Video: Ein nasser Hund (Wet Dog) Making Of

Arie hatte mir dann auch erzählt, er hatte sich tatsächlich so einen Panther mal gefunden und hat es dann hinten, hat es seine Mutter draufgenäht. Und ich wollte jetzt aber nicht die Panther benutzen und habe dann einfach die Tigers genommen.
Hast du den gesehen?
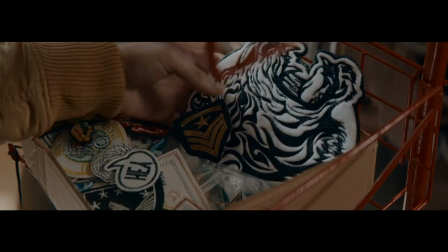16:51 Nee, nicht gesehen. Das kann doch nicht sein, der war doch hier.
Der Ziegel steht für The Wedding Tigers.
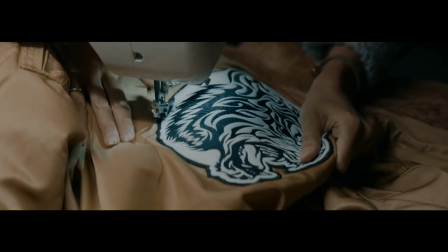16:58 Das ist der Name der Gang, unserer Gang.
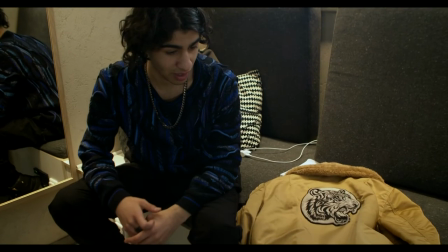17:01 Und ich finde das mit dem Tiger und der Jakob zusammen, das ist so eines der wichtigsten Merkmale des Charakters, also von Sohe.
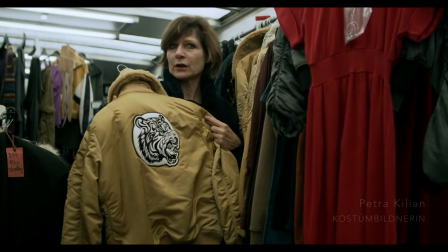17:10 Seine Mutter als Schneiderin, als Designerin, kann man ja fast sagen, näht ihm dann diesen Kopf auf.
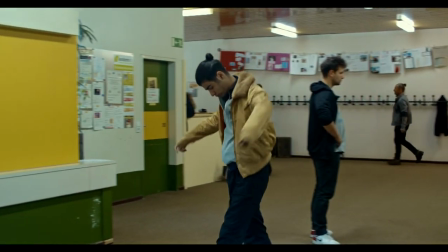17:17 Damit endet ja das Jahr 2017 im Drehbuch und da ist er noch neu,
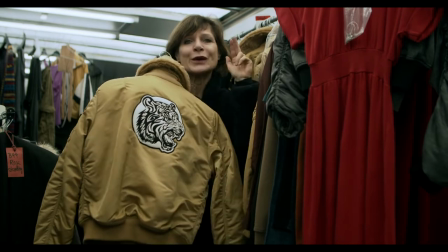17:23 sauber, unschuldig, sage ich mal, dieser Tigerkopf.
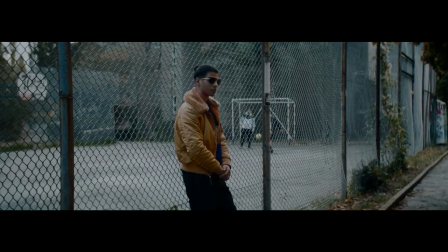17:27 Und dann springen wir ins Jahr 2019 weiter und sehen als erstes, dass hier wohl ein bisschen was passiert ist.
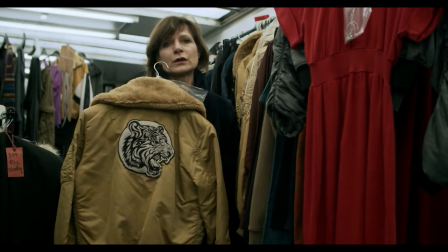17:35 Also die Jacke und damit auch natürlich die Figur Zoëlle hat einiges erlebt in der Zwischenzeit.
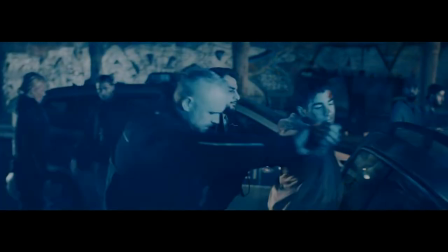17:46 Kann ich mal ein Buch lesen oder sowas?
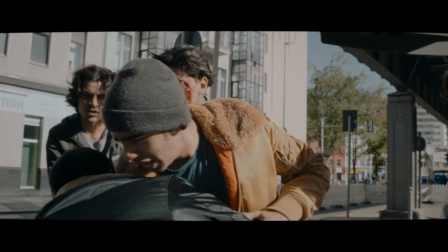Es gibt eine krasse Szene, was nie davor in Deutschland so gab.
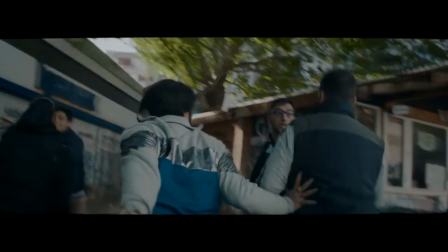18:04 Wir haben uns darauf geeinigt, dass es schmutzig ausschaut, sehr realistisch, auch schmerzhaft.
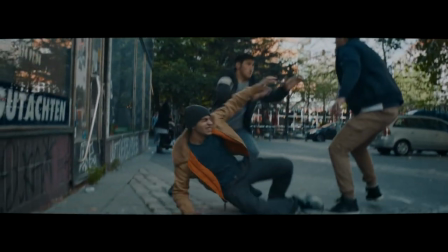18:11 Und so wie mir Arie das auch geschrieben hat, dass die Kämpfe waren. Sie kamen aufeinander und haben zugehauen. Das ist hart. Das ist knallhart.
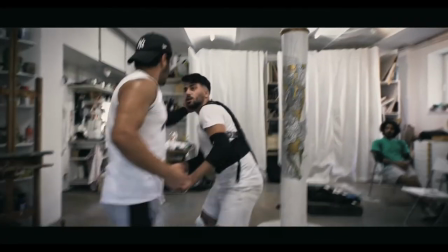18:22 Also, ihr müsst euch vorstellen, Leute, die das hören, die das sehen im Kino oder irgendwo.
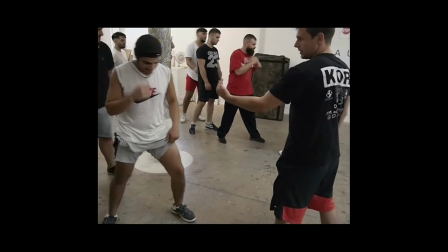18:28 Ich weiß gar nicht, wie kompliziert das ist, wenn du eine Kampfchoreografie hast, weil du musst dir vorstellen, du berührst ja kaum sein Gesicht, wenn du ihn schlägst. Und das musst du halten, du musst die Distanzen, Augenblickkontakt muss stimmen, die Absprache muss stimmen.
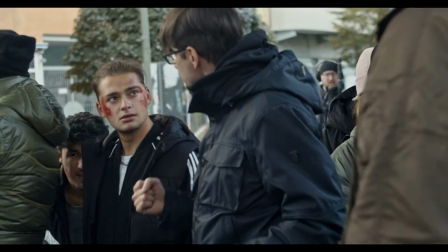18:44 Auch wenn man das jetzt vielleicht nicht mag oder sagt, ich mag keine Gewalt,
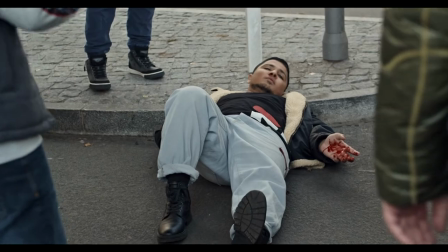18:49 aber Gewalt spielt ja in einem Film eine große Rolle und ich wollte gerne, dass es einfach richtig ausschaut. Mit Dame zusammen, mit den Kameraleuten zusammen, mit Stan, um zu überlegen, wie filmst du was, was soll erzählt werden innerhalb dieser Szene, weil ein Kampf ist ja auch eine Szene.
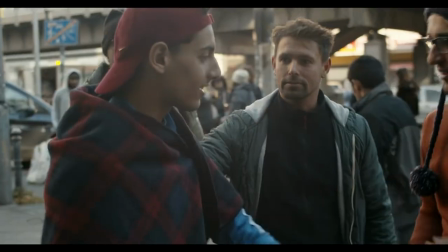19:06 Ein Kampf, eine Gewalt fängt ja immer da an, wo die Diskussion aufhört.
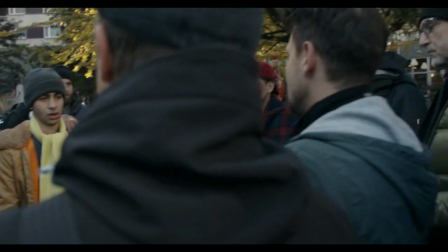19:10 Also da war es nicht, dass man sie jetzt entschleunigen musste, aber dass man sagen musste, wir sind jetzt im Film und wir sind jetzt nicht auf der Straße.
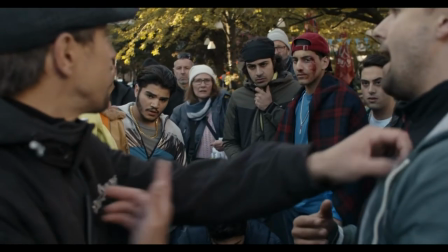19:17 Und denen das, glaube ich, erstmal überhaupt erklärt werden musste, was das bedeutet, dass Kampf wie ein Tanz ist.
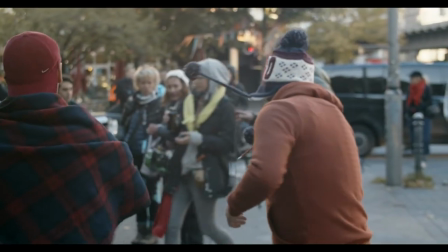19:23 Und das musste geübt werden, logischerweise, weil Daniel dann die verrückte Idee hatte, zu sagen, ich drehe gleich vier Minuten am Stück. Man muss mit der Kamera der Action folgen und man hat gewisse Schwenkskamera-Bewegungen, die durch die Action motiviert sind.
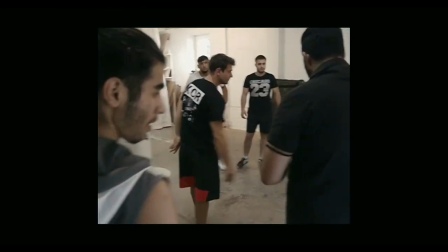19:37 Plus man muss die Choreografie natürlich lernen. Die muss man lernen. Genauso wie der Performer.
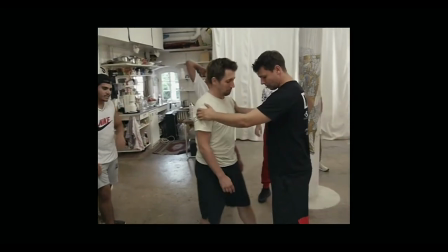19:42 Die ganze Plansequenz haben wir in sechs Teile eingeteilt, in sechs Inseln.
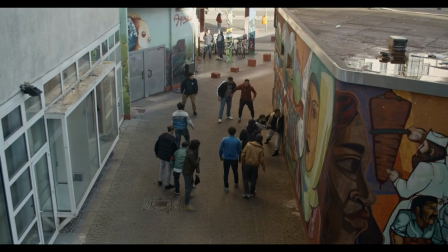19:47 Und diese Inseln haben wir jeweils separiert dort geprobt im Proberaum, hatten dann eine einzige Generalprobe on location. und durften dann das erste Mal das testen. Natürlich gab es so Sachen, wo man denkt, okay, so langsam tut mir vielleicht das und das schon weh,
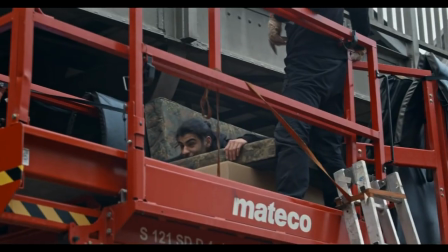20:02 aber so nicht wirklich, dass ich gesagt hätte, okay, Abbruch, ich mach das nicht mehr.
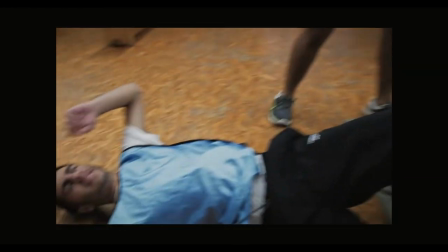20:06 Auch wenn ich dafür irgendwie tausendmal auf dem Boden landen muss, dann mach ich das trotzdem, weil es macht mir Spaß. Ich hatte eine blutige Nase, Leute. Und wir werden die gut vermissen, die Jungs. Ja, auf jeden Fall. Damir ist der beste Regisseur, den ich in meinem Leben gesehen habe. Wir können wirklich glücklich sein, dass wir so einen Regisseur wie Damir bekommen haben.
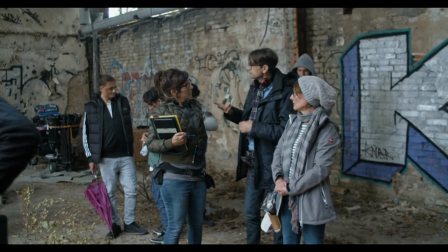20:27 Damir ist jemand, der exakt weiß, was er will. Und er weiß auch exakt, was er tun muss, um zu bekommen, was er möchte. Deshalb auch dieser lange Prozess der Schauspielauswahl, weil er da keine halben Sachen machen wollte.